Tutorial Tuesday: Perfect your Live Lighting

So, yes, a 3-point lighting system is often used in studios. And in those studios, no other light is turned on. It's just the light sources that are creating that 3-point lighting. Um, a really cool example of this that I found is when I was interning at the Today Show. And if anyone watches the Today Show, they use the window behind them as one of their sources of light. So that is their backlight essentially. They do also have some overhead backlights to kind of help with distribute and evenly spread out the lighting, but their main backlight is that window. On top of that, they also have the lights in front of the news anchors that are the key and fill lights. Granted, they aren't just using two lights to create that effect. They're using more, but they're using that same principle, key, fill. So that's something to keep in mind. What is your email address? I'll write it in the comments for you. Luis, thank you for your comments. I hope your selfies do get better. Oh yeah, Doe. That's definitely not your fault. Shadow lights. Okay, so um, I'm gonna do an experiment. So I'm gonna turn my camera off, and I'm going to shut some of the lights off, right, so that you all can see what this room looks like with less light, and also how that affects how I look, right? So so just take a mental note of what this looks like, right? All of the light that's hitting my face, and here we go.
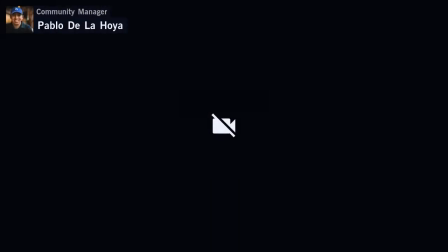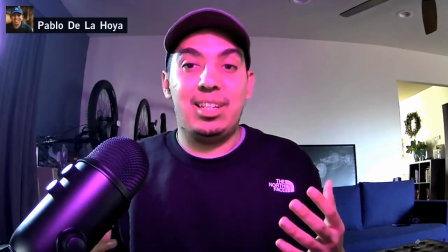All right. So I can see, as you can see, there's a lot more pink on my face now, right?
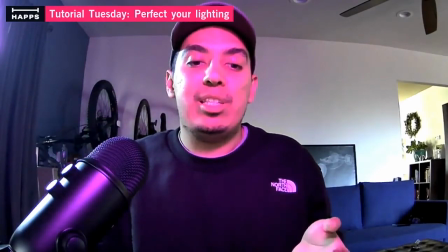I'm completely blown out in pink. So the reason for that is because I've closed the window in front of me.
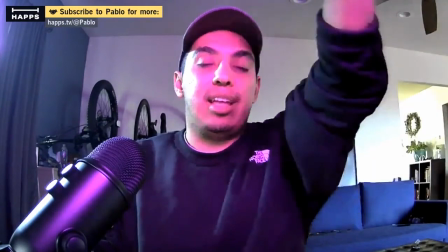Um, and that's causing this light to be my primary source of light with no fill.
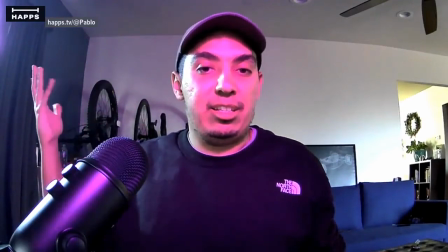I have my backlight still, as you can see from back here. See that kind of like ring effect it's causing on my hand?
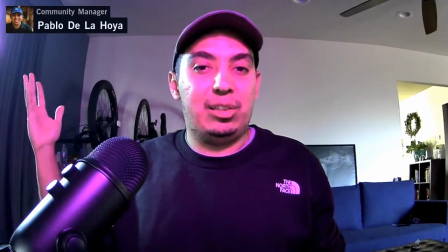How you can kind of see a glow, right?
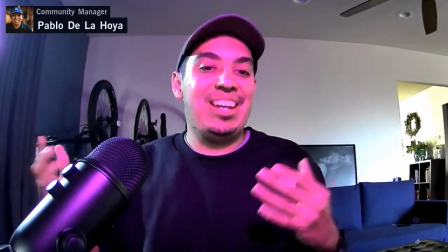So this is how bad one light or lack of that one light affects your image.
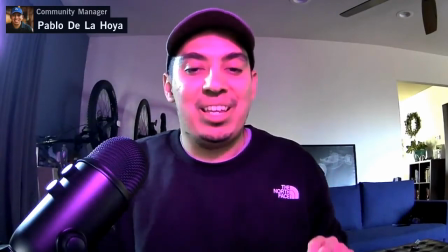So I'm going to go ahead and turn my camera off one more time and change it again, and so you all can see the difference.
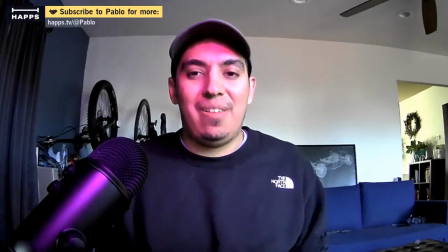Alrighty, so here is my setup now with my secondary fill light, right?
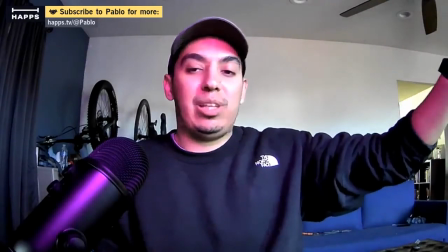This natural light coming from my window.
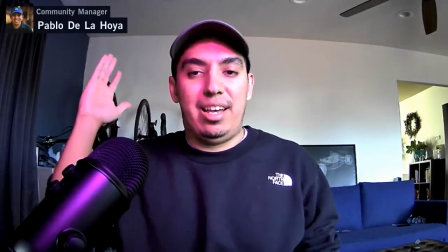However, now I don't have the backlight that is filling this part of my face.
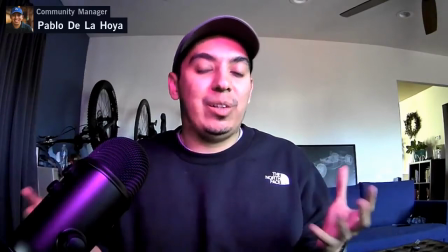So you can see how every single light changes the way that I appear.
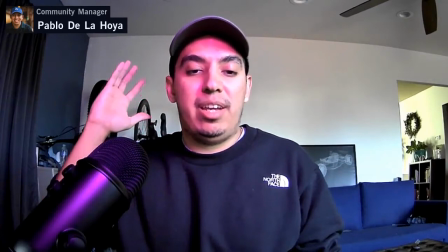Now this has more of a shadow effect, right?
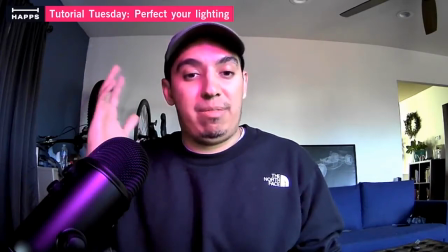It's darker and more of the pink is more pronounced on this side of my face as opposed to where it was kind of more evenly distributed.
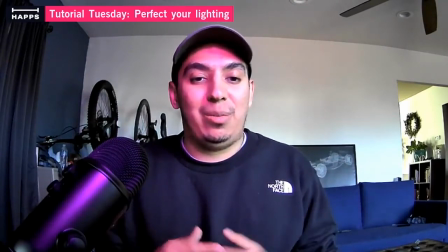So that's another thing to keep in mind when using three lights.
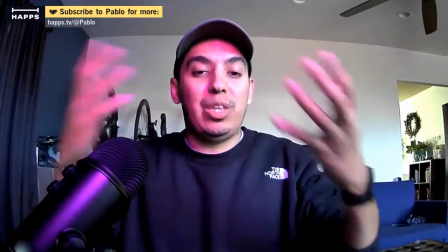They all affect what you then show in your live broadcast. I love that you all are enjoying the differences. So one more difference, and I'm going to go ahead and turn off my camera one last time. I'm assuming you all can guess what's this last one going to be, but 1 second.